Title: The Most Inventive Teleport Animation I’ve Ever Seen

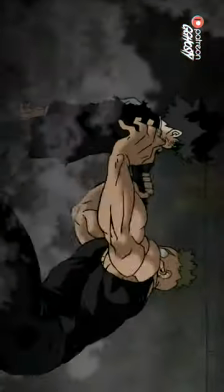Mob Psycho 100 has countless brilliant fight scenes with stunning animation and inventive powers used in clever ways, but none stand out as well as Ryo Shimizaki's teleport.
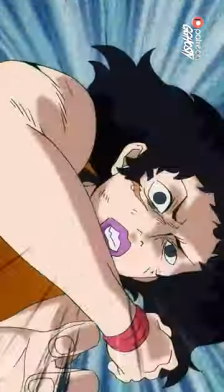Given the animation medium and a memorable electric sound cue, he appears and reappears as a truly terrifying force to face off against.
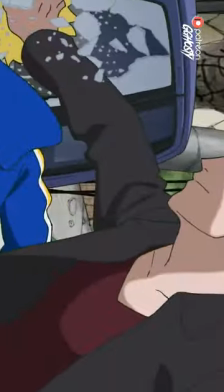With this shot alone, the way the camera remains still as he bashes Hanazawa's skull into separate realities,
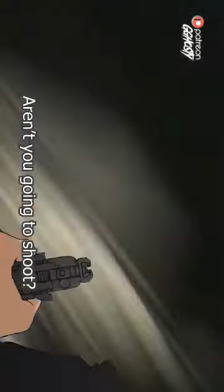or the first person perspective of how terrifying it must be to go against a teleporting esper, they communicate everything visually about how Shimizaki's brain works.
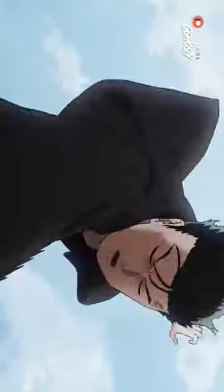He can see through every variable at once, and deal with the threats almost effortlessly.
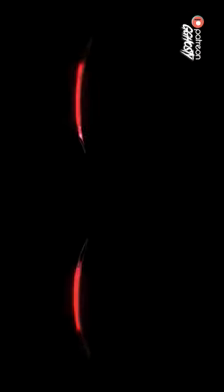While they do try to overwhelm him and nearly succeed, he manages to block nearly everything out and disposes of them one by one in a split second.
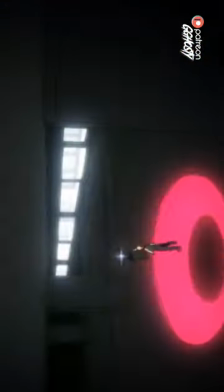Mob Psycho has a reputation of some of the best camera work in animation and anime, and after this it's not at all hard to see why.